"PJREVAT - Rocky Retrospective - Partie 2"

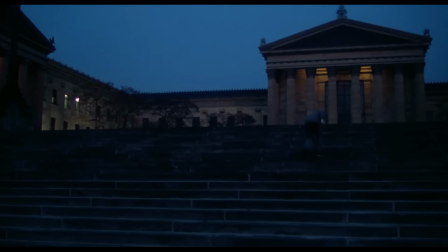[25:00]
Les marches avaient été introduites dans la toute première séquence d'entraînement, pour montrer la différence entre le Rocky d'origine et le Rocky entraîné, qui peut continuer à sauter sur place après les avoir escaladés.
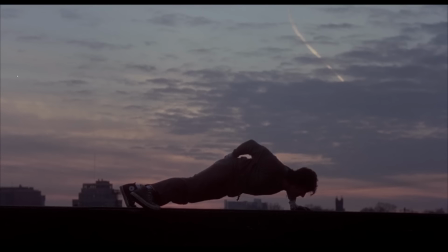[25:09]
Dans le deuxième film, Gone of Line Now n'est pas utilisé pour le training montage, qui reprend lui le thème Going the Distance qui accompagnait le combat contre Apollo dans le premier film,
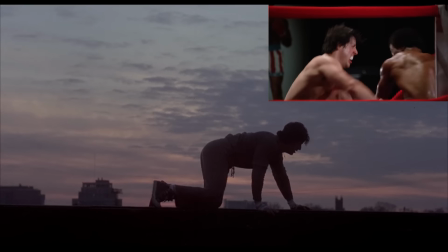[25:15]
indiquant que c'est de ce niveau que part Rocky pour ce qui est de sa forme physique et mentale.
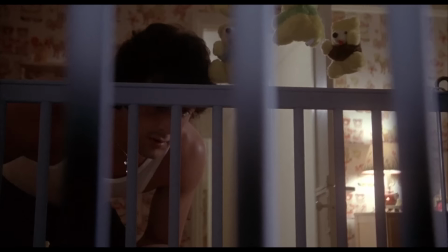[25:19]
C'est pour le deuxième montage d'entraînement, qui intervient juste après le premier et un plan sur Rocky observant son fils, que Gone of Line Now revient pour une séquence totalement axée sur le symbole du parcours de Rocky.
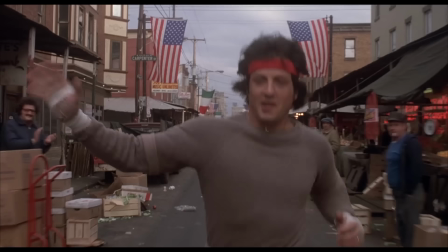[25:33]
On remarque un mixage différent, faisant beaucoup plus place à la ligne de basse et aux percussions plus marquées, mais surtout que les chœurs sont remplacés ici par une chorale d'enfant.
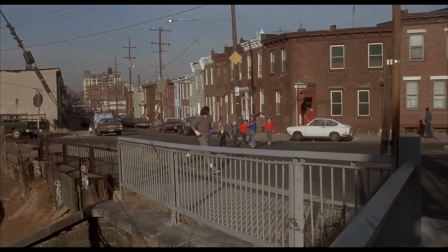[25:44]
L'idée est que derrière lui, cette incarnation du rêve américain apporte une renaissance.
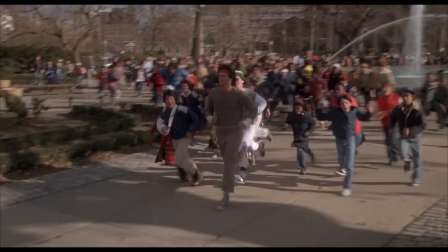[25:48]
Il inspire le peuple, tous les peuples, à suivre sa voie et ses aspirations, faire vivre l'Amérique idéale.
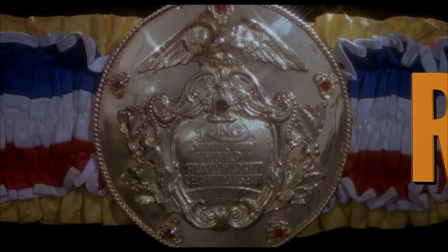[25:55]
Le titre de Rocky III défile pour la première fois sur une image, celle de la ceinture de champion du monde désormais détenue par notre héros.
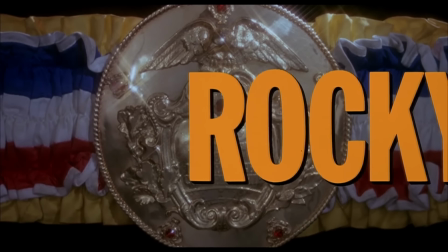[26:02]
On remarquera que le titre porte une ombre sur la ceinture, comme pour indiquer visuellement qu'il est une menace,
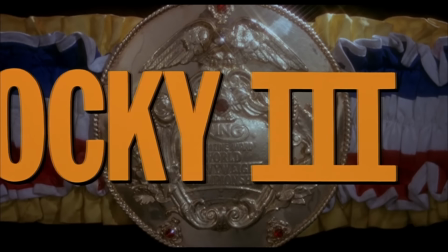[26:07]
le début du challenge de résister à l'inertie, l'impression d'être au sommet et d'être tranquille. Quand on est au sommet, on fait de l'ombre à d'autres personnes, et si on ne s'en inquiète pas, ça risque de jouer un funeste tour.
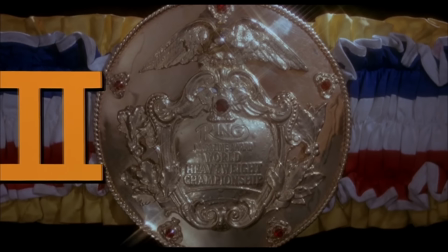[26:17]
Et c'est assez rare pour être signalé, le thème le plus emblématique de la saga Rocky n'a pas été créé avant le troisième film.
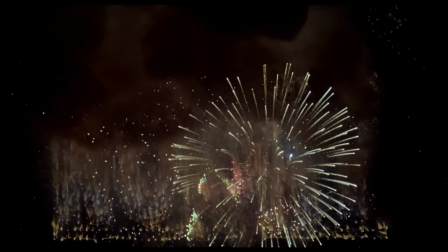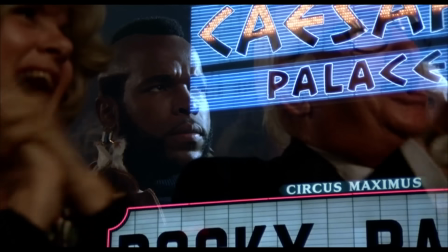[26:30]
Eye of the Tiger, sans doute l'une des chansons les plus connues du monde, est en charge à la fois du générique du film et du training montage, parce qu'elle est bonne à ce point.
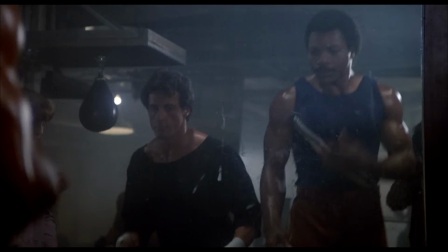[26:37]
Les percussions, le piano, la guitare électrique et la voix électrisante du groupe Survivor donnent tout son punch à cette chanson, dont les paroles vous auront sans doute échappé, mais elles résument tout le message du film.
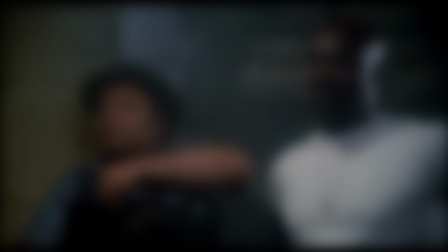[26:47]
Elle commence comme si c'était Rocky qui parlait.
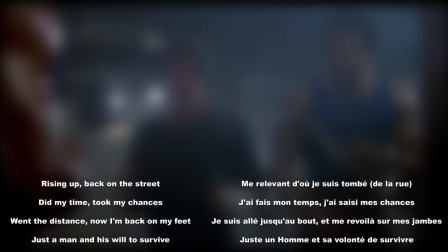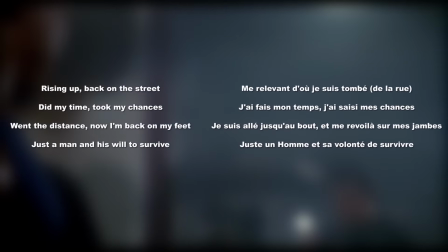[26:56]
À ce moment, le récit passe à la troisième personne, comme si quelqu'un répondait à Rocky, peut-être Creed.
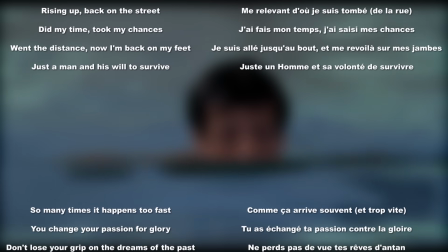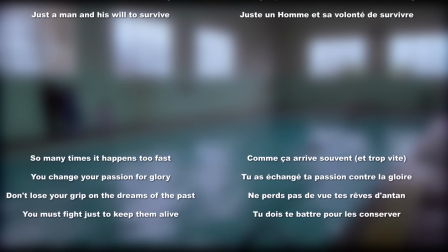[27:06]
doit te battre pour les conserver.
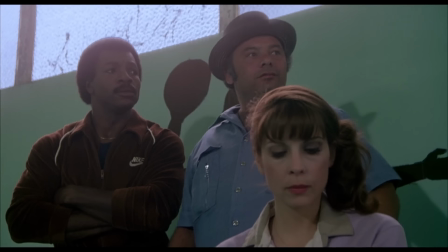[27:07]
Le 3ème couplet semble être un commentaire général, fait à la 3ème personne du pluriel, qui dénonce comme dans le premier film la façon dont certains exploitent ses rêves de réussite, mais pousse à tenter sa chance malgré tout.
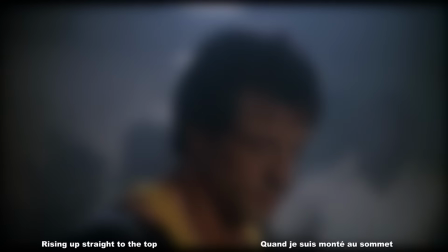[27:16]
Le dernier semble reprendre Rocky, encouragé par tout ce qu'il vient d'entendre. Quand je suis monté au sommet, j'en avais le courage, et j'ai été couronné de gloire. J'ai été jusqu'au bout, je ne veux pas m'arrêter maintenant. Et vous le verrez dans la suite, les paroles des Rocky sont toujours ou presque aussi liées au sous-texte des films. C'est vraiment regrettable qu'elle ne soit pas systématiquement traduite dans les sous-titres d'ailleurs, car elle prive bon nombre de spectateurs d'une partie importante du message.
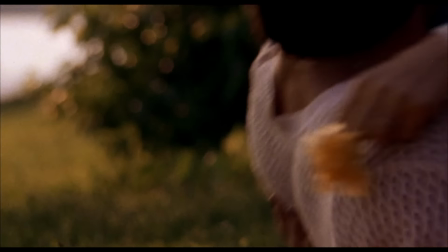[27:39]
Sur le générique, elle aide à résumer toute la carrière de Rocky, sa vie de famille et sa starification en parallèle avec la haine que développe Clubber Lang envers lui.
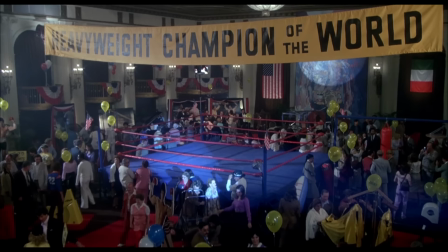[27:46]
Eye of the Tiger n'intervient pas pour le premier montage d'entraînement, celui où Rocky fait n'importe quoi, qui est accompagné d'une composition de Frank Stallone, Pushing.
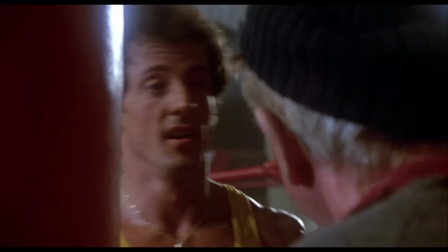[27:56]
Et je sais pas comment on doit le prendre le frangin, sa chanson symbolise ce qui n'est pas bien fait, jusqu'au titre qui abrège les données-la-lettres du mot Pushing.
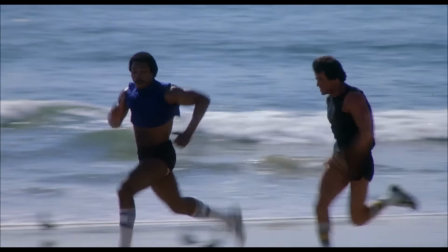[28:03]
Eye of the Tiger revient pour le deuxième montage, le premier post-défaite, sans les paroles, pour signifier que Rocky n'a pas le coeur à ça, qu'il n'est pas encore redevenu le combattant qu'il était.
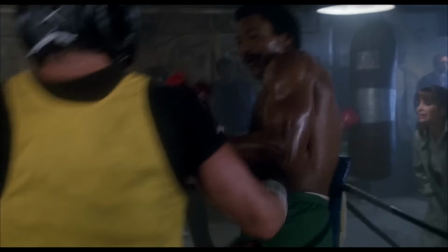[28:12]
Ça, ce sera montré au dernier Touring montage, avec... What else ? Gonna fly now.
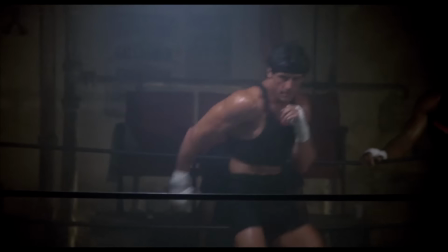[28:18]
Cette version est assez proche de celle du premier film, simplement plus propre, mieux mixé, avec un plus gros ensemble de cordes frottées peut-être, et des coeurs classiques à nouveau.
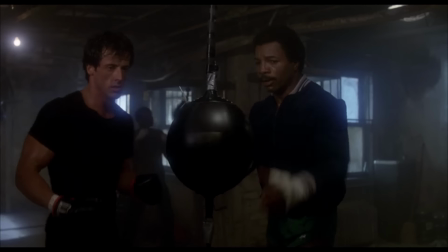[28:26]
Tel Rocky, finalement, dont tout l'entraînement avait pour but d'en faire une meilleure version de lui-même, comme si l'enseignement de Creed jouait la partition de Mickey.
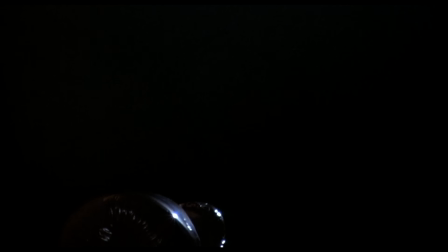[28:33]
Ok c'est beau. Dans le seul film où Bill Cantier est absent, le titre est présenté de façon très différente puisqu'il n'y a pas de titre.
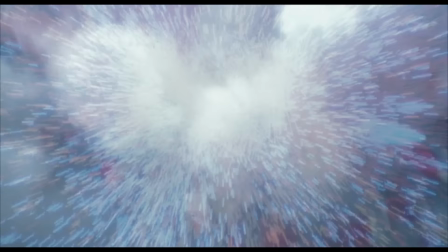[28:40]
Seuls les gants métalliques qui symbolisent les donations à travers les deux boxeurs, et qui explosent sur fond de Eye of the Tiger, qui continuent pendant le résumé du combat précédent. Mais c'est pas parce que Bill Cantier n'est pas là qu'il n'y a pas de musique ! Oh là non ! Parce qu'alors que le film est plutôt sympa, et fait un casiste en faute...
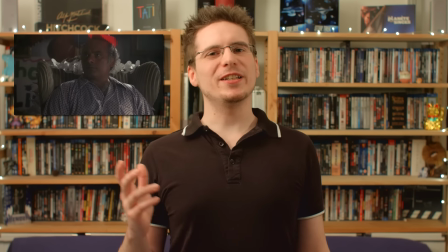[28:58]
À part ce truc qui, à chaque fois qu'il apparaît, nous fait nous dire « Ah oui, c'est vrai qu'il y a ce putain de robot ! » et qui symbolise la non-menace représentée à l'époque par ce nouveau genre de technologie qu'il y a le Japon...